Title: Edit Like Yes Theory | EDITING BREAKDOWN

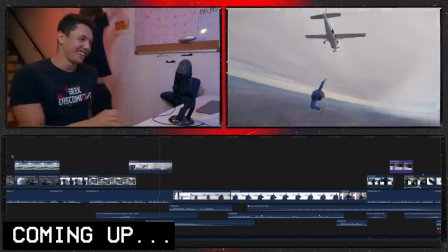0:00 Here it is. This is my favorite cut. 4 minutes into the video and the tone has aggressively changed 5 times now? And this is on YouTube! This isn't something in the cinema, this is f***ing YouTube! Come on, man! Come on, this is beautiful! Let me ask you a question. Mm-hmm. If we're in the Yes Theory house, and, well, you guys have to say yes to everything. Right. Does that mean you're gonna say yes to us doing a TikTok dance? This is Tommy, and you might recognize him from Yes Theory.
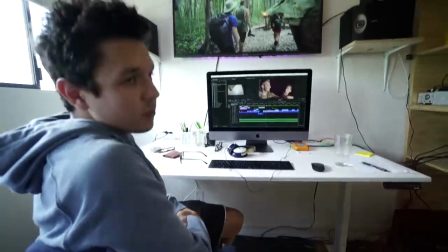0:25 He's a veteran member of the team alongside being one of their editors. If you watch Yes Theory and their amazing content, then you've seen him edit videos like this.
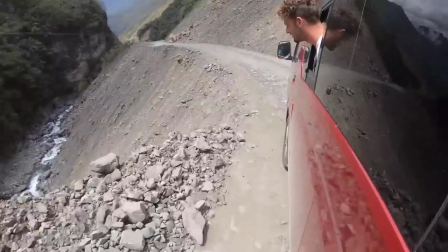So for him working for Yes Theory for the past couple years, he has done some fantastic work, and this video was one of the ones that blew me away. Quite simply, we're gonna talk about it. First of all, I want you to actually introduce to me what this video is.
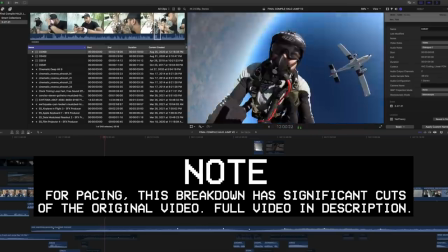0:52 It's about Amar's halo jump, which was at 25,000 feet. He'd been dreaming about skydiving from the highest point he could his entire life. This video has quite possibly been the best editing I have seen in the past year. That's very sweet of you to say. Thanks, man. Aww. Like, this was me, Cam, Bryce, and Amar, so this wasn't just me. I don't want to take credit for all of it.
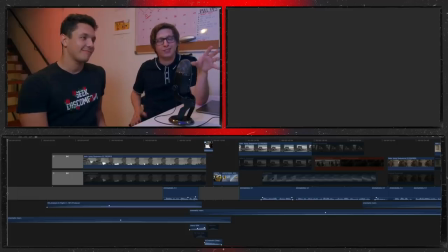1:11 Quite frankly, I'm already being spoiled by the fact I get to see the timeline myself, and so let's just simply jump in and talk about it.
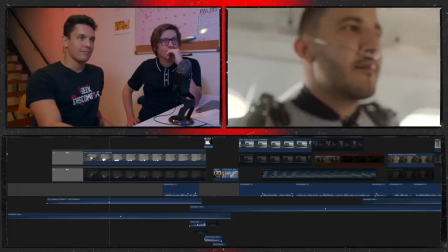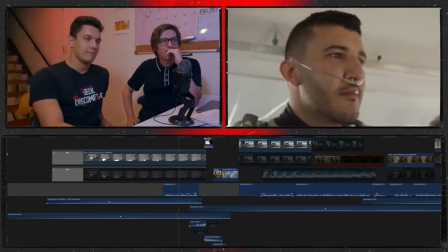1:23 This has been a very long time coming.
Normally, a YouTube video's rule is open really aggressively.
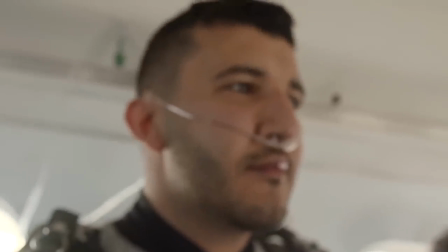1:32 The fact that this opens really quiet, making you wait for what he's about to say. What we've been trying to do is not so much the bing bang boom in the beginning, but like, this is a 34-minute video. It's a little long, but like, let it breathe. Even though you opened it with a slow image, you still compensated with this high energy. It's a hook, literally just teasing them to what's gonna happen next. Catering to both contrasts, to both ends of the spectrum, and basically asking permission for the viewers to watch this full video.
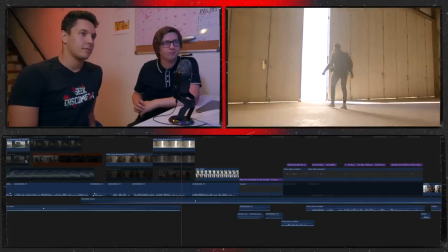2:01 Is arguably one of the most extreme skydives that I can think of. But one day, I was hit with a big reality check.
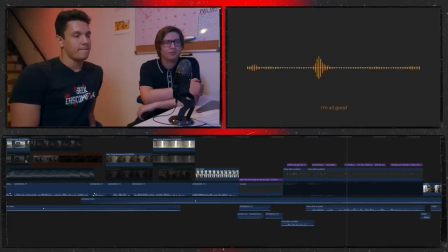2:07 Amar just got into a car accident. Are you okay, Amar? You alright? I'm all good. I'm like most scratched, but the car is, I literally can't leave off.
I can imagine how easy it would have been to make this really dramatic, having some dramatic violins come in, look at this traumatic experience he's had.
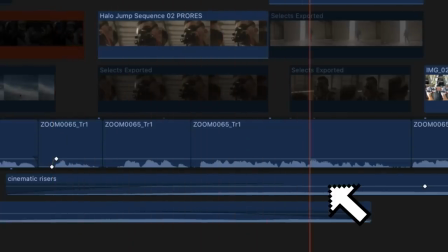2:22 But the fact that you've got this constant dreadful drone, rather than it being emotionally exaggerated, we're actually in the same place Amar was on this shock. It's his life, and this is not like acting, this is very real. Mm. So it'd be weird to like dramatize a traumatic thing that happened to him.
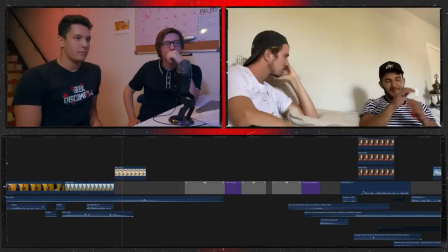2:36 You kept it grounded.
Nothing was the same after that.
It's a great shot there, I like that.
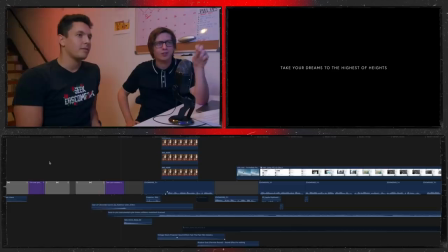2:43 That was a 50 second slow intro. Now it's changing emotions.
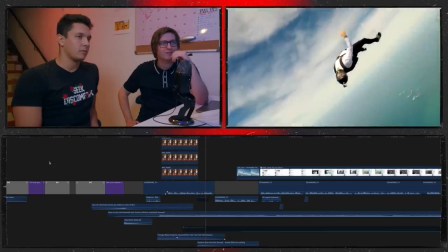2:48 As a kid, I was fascinated by the experience of piercing through the skies with one's bare body.
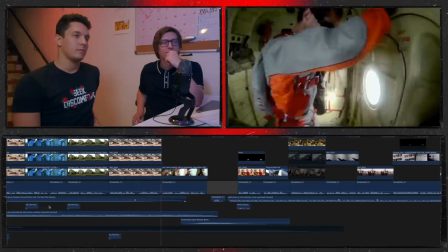2:53 In that moment, deciding that one day, I want to go up as high as I possibly can. And jump.
That was such a great cut there. Oh my god, is he gonna jump? Cut. Not yet. You guys are gonna have to watch a little bit more before we get into the real fun shit. Just more context of how we get there.
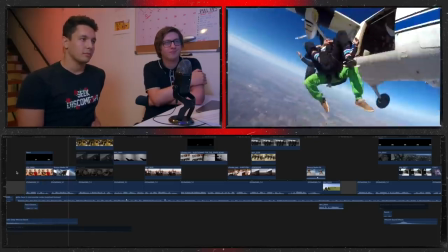3:09 Fast forward to 2015. My first ever skydive. 4 months into building this YouTube channel.
Two things I really like here. We're 2 minutes into the video and the tone has dramatically changed 3 times already.
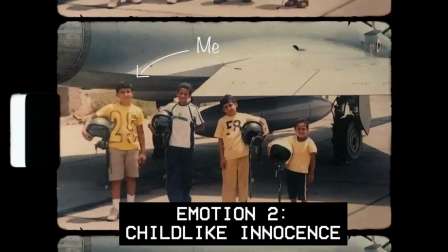3:21 It's gone from dread, it's gone to childlike epiphany, nostalgia sort of feeling. We fast forward into this really fun, funky, successful music. You're taking us on this massive roller coaster of a journey, like aggressively fast.
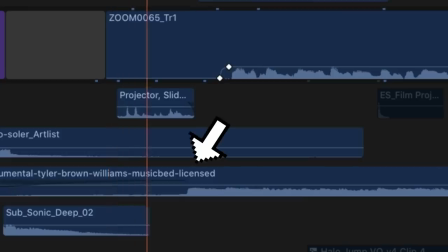3:34 Kind of did the trick of going to black and then starting a new song and then doing that bit and then going to black again. Essentially presenting a whole new video each time because it's such an aggressive tone change.
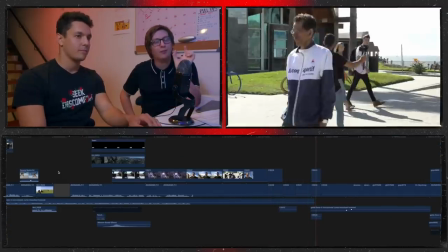3:42 The one thing I like about here is we've got this nice funky music here, and then you guys bring in that new element of the song, that new layer of the song, and then you use that music to motivate the sequence.
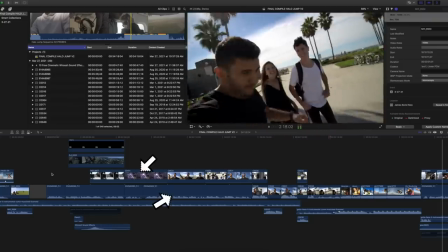3:54 You've got the visuals doing the storytelling, you've got the narration doing the storytelling, but you're using the music to actually progression of the story.
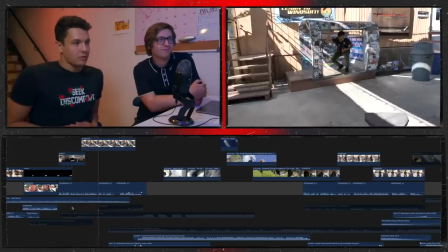4:02 My friend Zach put me in touch with the best in the world to help make this happen, the Red Bull Air Force.
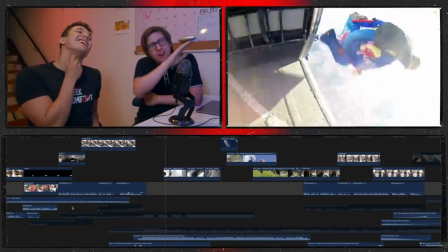4:07 Ooh, another aggressive tone change.